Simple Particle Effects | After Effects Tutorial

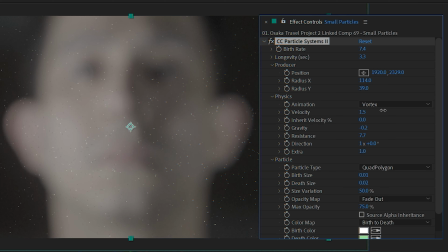4:07 Resistance will give that bit of pushback, and velocity is just how fast those particles are projected from where they spawned. So I picked -0.2 for gravity, 7.7 for resistance, and 1.6 for velocity.
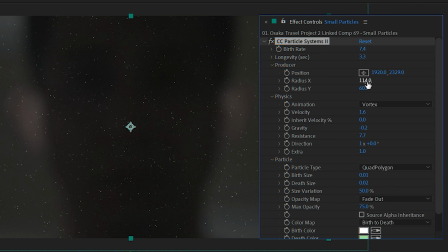4:23 Here you can see me make some adjustments to the X and Y radius in the Producer tab to 165 and 81 to compensate for the adjustments we made in the particle physics.
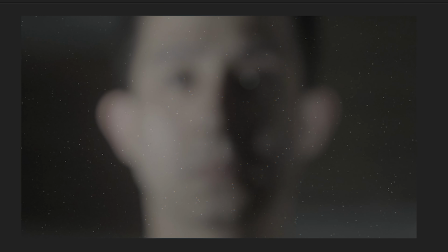4:34 So everything's still moving a little too fast for my taste, and you can play around with these settings some more, but as a quick fix,
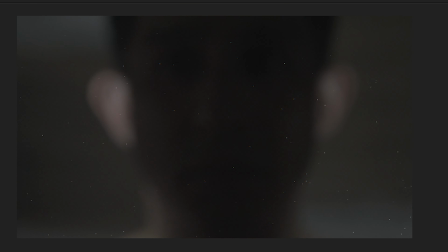4:41 I'm just going to right-click on this layer and then do a time stretch and extend that out to slow down the particle movement further.
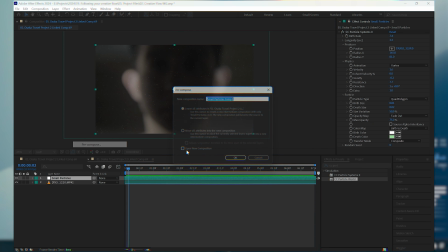4:49 Now we're going to pre-compose this layer and then move all the attributes into the new composition
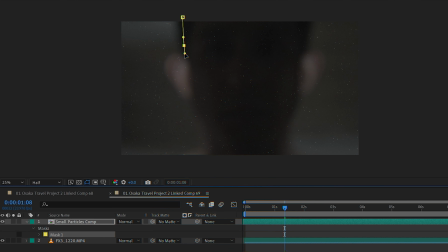4:54 so we can do our masking. I'm just doing a quick mask here of my face using the pen tool, nothing too clean, I'll fix this up later.
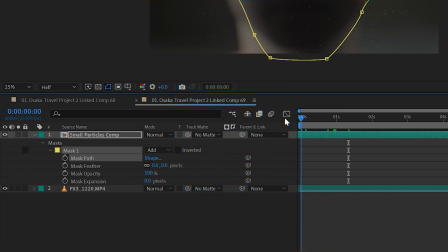5:01 And then I'll go into the layer, into mask properties, invert the mask so our particles are only seen in the background.
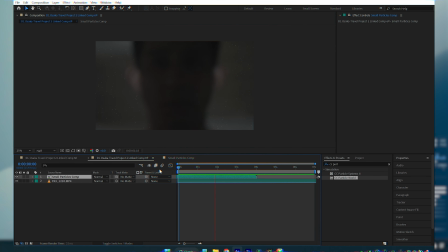5:09 I dragged our particle layer to the left so that it starts off with the particles already there. If you don't, the particles will begin to appear a few seconds into the composition, and we don't want this for our scene, we want it to be there at the very start.
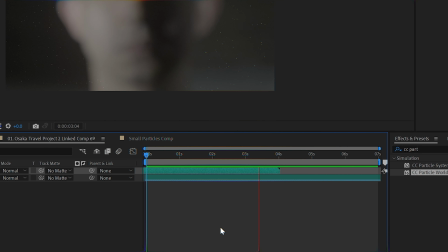5:22 Now dragging the layer will cause it to be cut off.
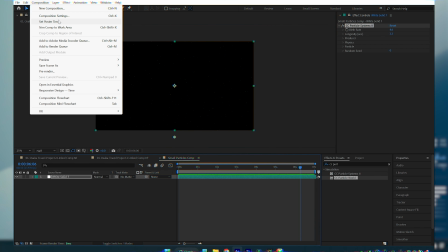5:25 We can simply go into this new composition we made, go to the composition settings, and extend the duration so the particles have more party time.
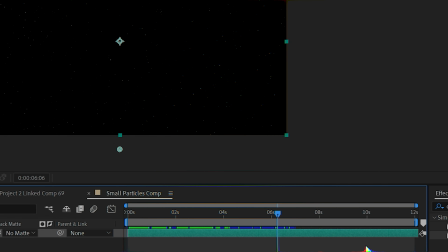5:34 After making sure this layer is filled up all the way to the right, if it's not yet already,
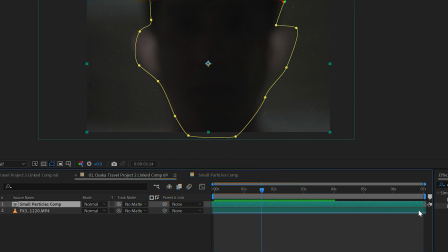5:39 we go back to our original composition and make sure we fill up the entire right side as well.
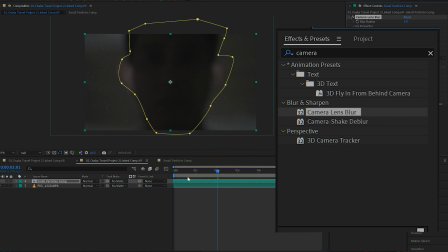5:44 We'll then add a camera blur effect and leave it at 5.0 for now.
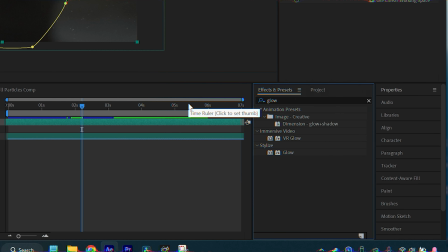5:51 And we'll be adding a nice glow effect as well, 3 glow effects specifically.
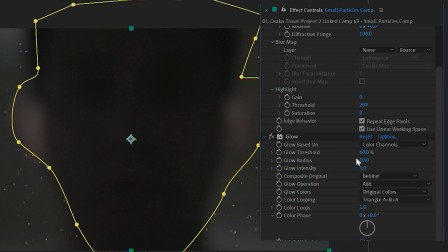5:55 The first one will be more intense at 0.8 with a smaller radius at 10. Duplicate that, and the second less intense at 0.6, bigger radius at 100. Duplicate again, and this last one will be even less intense at 0.4 but an even bigger radius at 150.
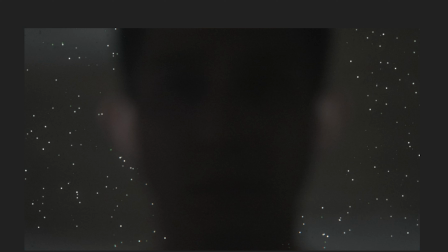6:13 Now looking at our composition, the 3 glows are a bit too intense for my liking, as these are just going to be background particles, so I'll be turning off all of them except for the first one.
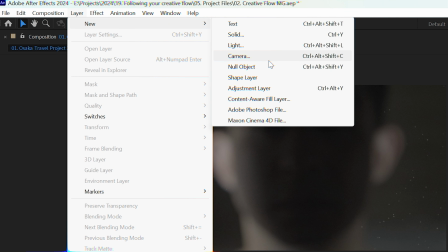6:23 And then finally, I'll be adding a new adjustment layer on top and dragging a chromatic aberration effect to it.
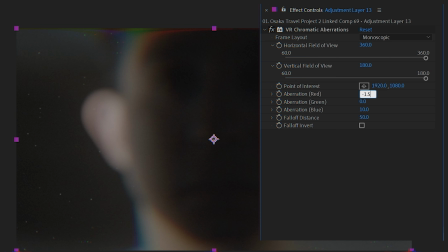6:30 We want this to be subtle, so I'm only adjusting the red aberration to -1.5, the blue aberration to 1.5, and the fall off distance to 3.
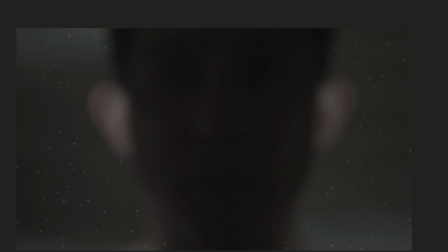6:40 This will just help pull everything together. Now what I've learned after watching tons and tons of visual effects videos on here is that we want to layer our effects. So we can create 3-dimensionality, we can make things look as real as possible, give it more depth, really help sell the visuals. That's why we're going to have several layers of the particles. That's why we're also going to have several glow effects on each particle layer. And that's why we'll be tweaking the effects for each layer to match the scene as much as we can.
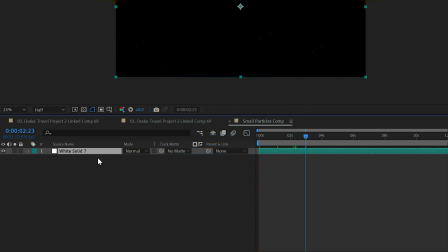7:12 So continuing on, we are going to be copying this white solid from our small particles pre-comp, and we are going to paste it back into our main composition.
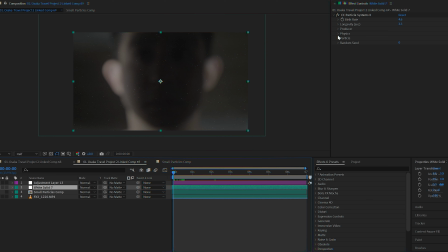7:20 Drag it to the left so the particles have already spawned at the beginning of the composition, and then adjusting the birth and death size to 0.03.
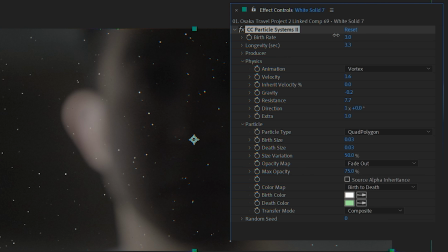7:29 The birth rate to 0.7 and the longevity to 3.8. We will be increasing the birth radius in X and Y to 232 and 93 respectively,
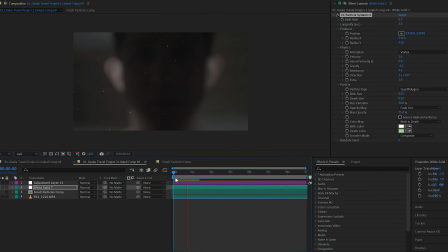7:39 and adjusting the resistance to 9.4.
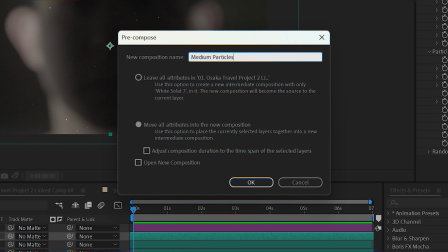7:42 We're going to pre-compose this layer, name it medium particles, move the attributes to the new composition, and we're going to mask again.
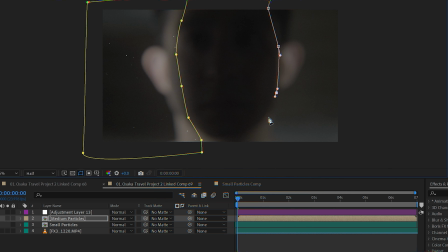7:49 One on each side and animating the mask path. Remember to click the stopwatch. I forgot to do this on my first try and had to do it all over again. We simply want to follow the movement of the shadows.
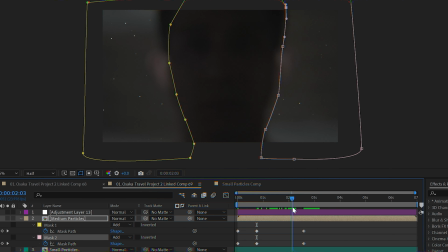8:00 This is just going to create that illusion that the particles are hidden at first, then revealed by the surrounding light.